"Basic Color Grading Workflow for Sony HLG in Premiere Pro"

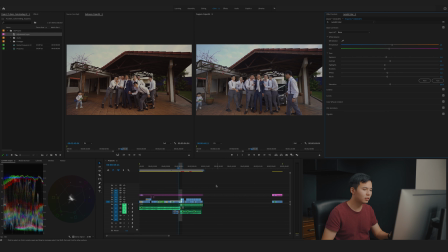8:10 So before, after, everything looks good. Let's proceed to the fun part and creative parts, which is color gradings. So there's two ways of doing it. You can either just go to effect control, find a lumetris colors, just drag and drops.
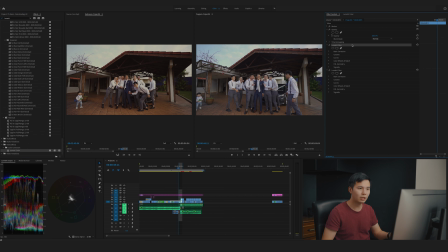8:29 So this is the basic color corrections that you did just now, and this is the new color gradings layers. This is one of the way, but I don't prefer this way because let me show you the second methods. So the second method is, I'm gonna just delete this.
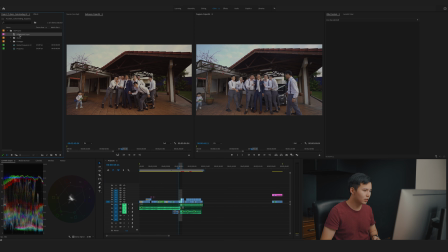8:47 The second method is I'm gonna drop this adjustment layer on top of my edits, and then I'm just gonna extend it throughout the whole edits. So the whole idea of doing this method is to make your life much easier and faster. This might not be an everyone move, but it works for me.
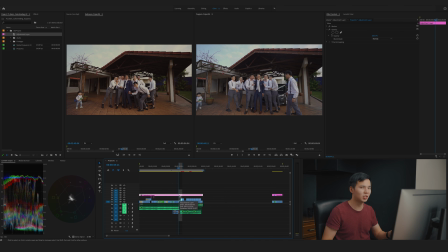9:04 So what I'm gonna do is I'm gonna add the color grading or add the adjustment layer instead of the clips itself. Since the clip itself, I'm just gonna focus on the color balance. So adjustment layer is more towards color grading. So let's do the color grading at the adjustment layers.
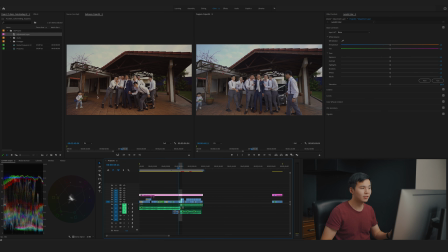9:25 So let's start with the lumetric color. So since I already have the reference colors, like what I say, reference colors is very important. And so right starts with this. I'm gonna skip basic color corrections because when it comes to color grading, I love to use color wheels.
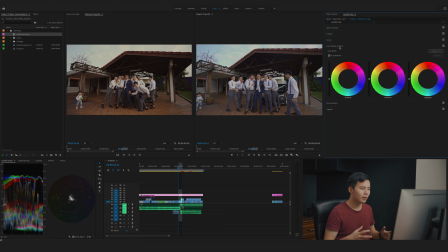9:43 So this is where the magic happens because you can create a lot of possibility in the color wheels. There's so many things right here. You have shadow, you have mid-tone, you have highlights, and there's a variety of colors that you can play around.
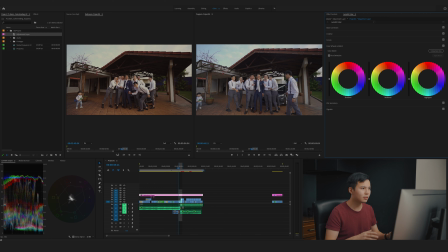10:00 So as you can see from the reference, it seems a very warmish kind of looks. So what I'm going to do is I'm going to push a little bit of warm red or yellows at the highlights, just a little bit. And as for mid-tone, I will just go towards red.
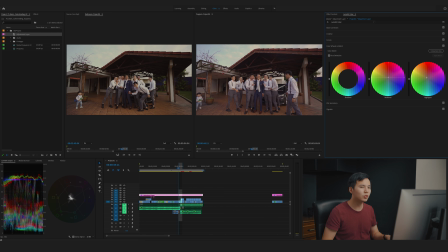10:17 So mid-tones, normally skin tones will fall at the mid-tone, so I like to push the mid-tone slightly to the red so that it just give a little bit of red to add the skin tone. And as for shadow, I'll just move towards warm as well.
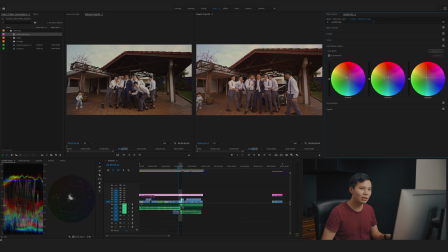10:36 Maybe the highlight will just move towards slightly green. Just a little bit green. Okay, so what you can see right now is I feel that the whole shot is a little bit too saturated. So what I'm going to do is I'm going to desaturate the shot slightly.
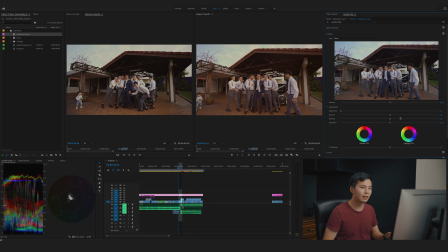10:54 I'm going to go to creative. So in creative, there's two things right here, vibrance and saturations. So both of them are very similar. So the difference between these two is saturations is to give more dark color data or remove color data throughout the whole image. As for vibrance, it's much more smarter, I would say. So it affects the color of the image except the skin tone. So I'm going to show you what I'm trying to say.
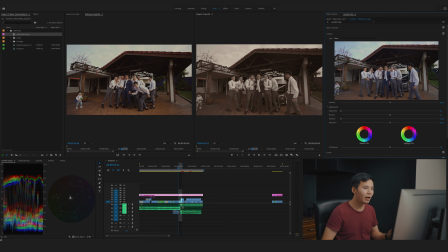11:24 So if let's say I'm desaturating the whole thing, you can see right here, everything is removed except the skin tone. Okay, so this proven that the vibrance is affecting most of the thing except the warm of the skin tone.
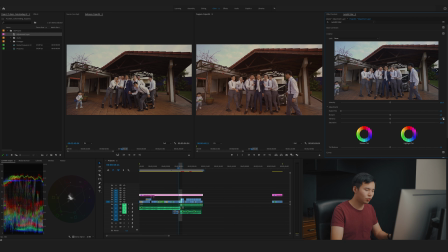11:40 So what I'm going to do, I'm just go back to zero. I'm just going to tone down maybe negative 20 or 30. Just let's say 20. Let's say it's a before and after. You can see that the whole shot is slightly deset right now, which is good.
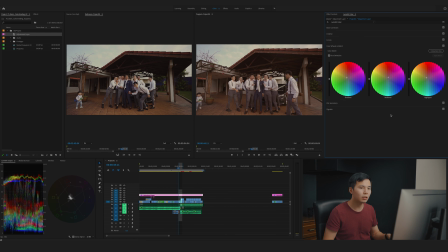11:59 I think, you know what, let's go back to color wheel and just tone down the mid-tone slightly. Because I felt that the whole shot is a little bit too warm. Same goes to shadows. Right, looks good. So we're gonna leave it right now, where we have.
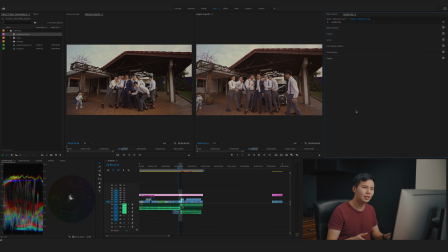12:19 So this is the second last that I like to do, which is curve. So curve is, to me, the curve is a hate and love relationship because curve is very strong, but it's very, and also very sensitive, but it's not that easy to use, especially when you do not have a color panels.
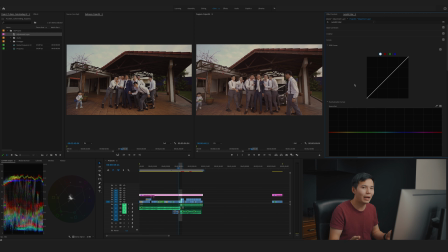12:36 Color panels is something that the colorist will have, but for normal use, I don't think you'll have a color palette in your hands. But it's okay, you still can use curve, just that you have to be very careful and be very patient with it. So normally I'll just do 3 points,
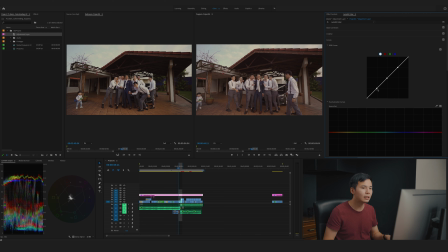12:56 create 3 points, and then I'm going to pull my mid shadow, I'll just say mid shadows, slightly lower, just to give a little bit of contrast, just to make the shot a little bit more solid.
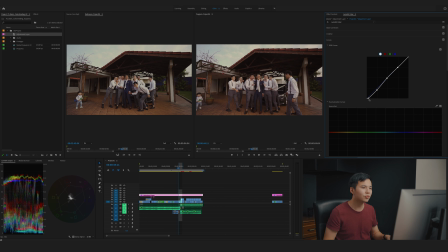13:10 And also push the black towards right so that my black is a little bit more black. So it's pretty similar to the reference photo right now. Let's go down the whites.
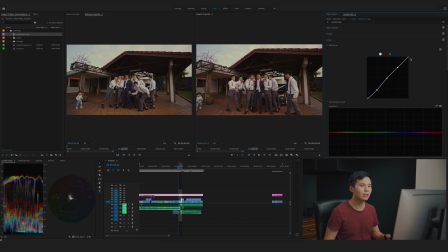13:26 So what I like to do with the highlight is I'm going to push the white slightly down so that my white is not completely white, it's slightly grayish, so that the shot looks a little bit more flattening, which I think it works for weddings projects. So I think it's pretty good.
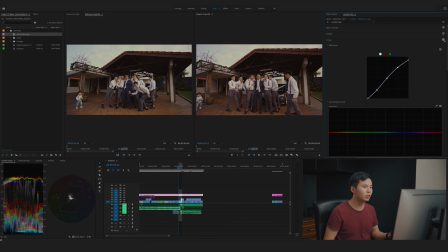13:41 So on off, so the whole shot looks much more solid, looks much more pop. I'm going to tweak a little bit more. I'm just go back to my basic corrections and tone down the highlight a little bit more, and also whites,
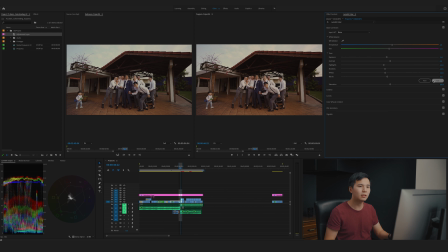14:01 just to make it similar to the reference. All right, so let's get back to the color grading. So we pretty much hit before, after. Looks good. So let's move on to the next clips.
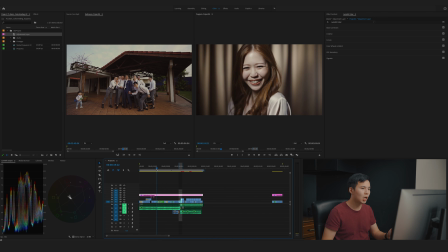14:18 For the next clip, I will probably pick an indoor shot because since already graded first outdoor shots, I think it would be nice to have an indoor shot so that we have a indoor reference for the rest of the edits. I'm gonna pick these shots. I think it just looks beautiful. This is gonna be a bright feature shot.
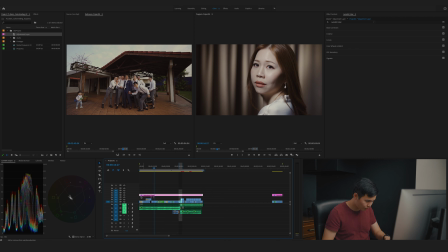14:38 First thing first, I'm going to turn off my adjustment layer for the color gradings so that I won't accidentally color correct my adjustment layer when I'm doing the color balance process. So same thing, I'm just going to my battery color.
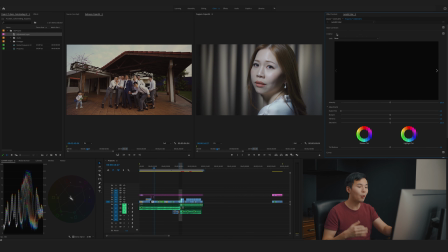14:55 So when it comes to color corrections, I'll always use basic corrections. So let's get started with it. Same thing, I'm gonna go to basic corrections, push down my black, not too much. Somewhere here is good.
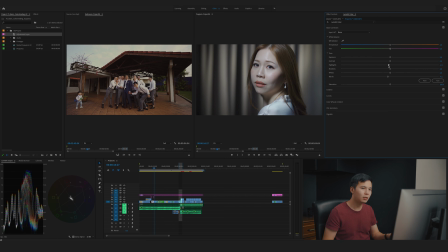15:15 Next, push my highlight a little bit down, and of course exposure around 80 to 90. And then of course white, let's go to maybe -5. Somewhere here looks good.
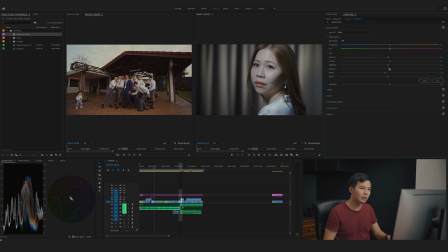15:30 Shadow wise, let's go down slightly, somewhere maybe -10. Let's sum all the number up. These things are like, so right now it looks okay. Let's talk about white balance. It looks pretty decent to me, honestly. So I don't think I'm gonna move a lot.
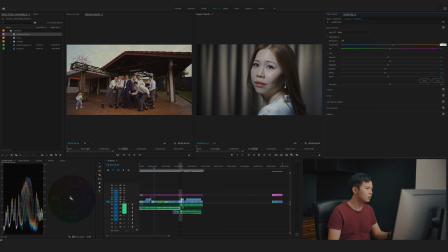15:49 Maybe just a little bit of red, because just now there's a little bit too much of blue right here. So I'm gonna just add a little bit of warm, and also a tint of purple, just to balance a little bit better.
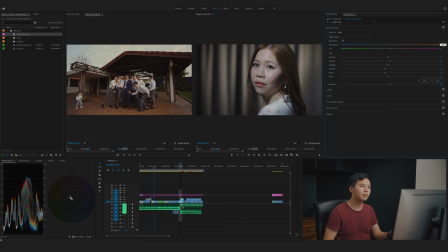16:08 So before, after, maybe back a bit green. Sorry, not bad. So next thing that I realized is this shot seems a bit desaturated
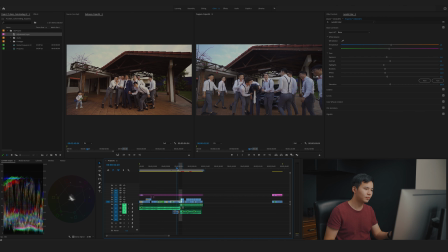16:21 when it compares to the first scene that we grid.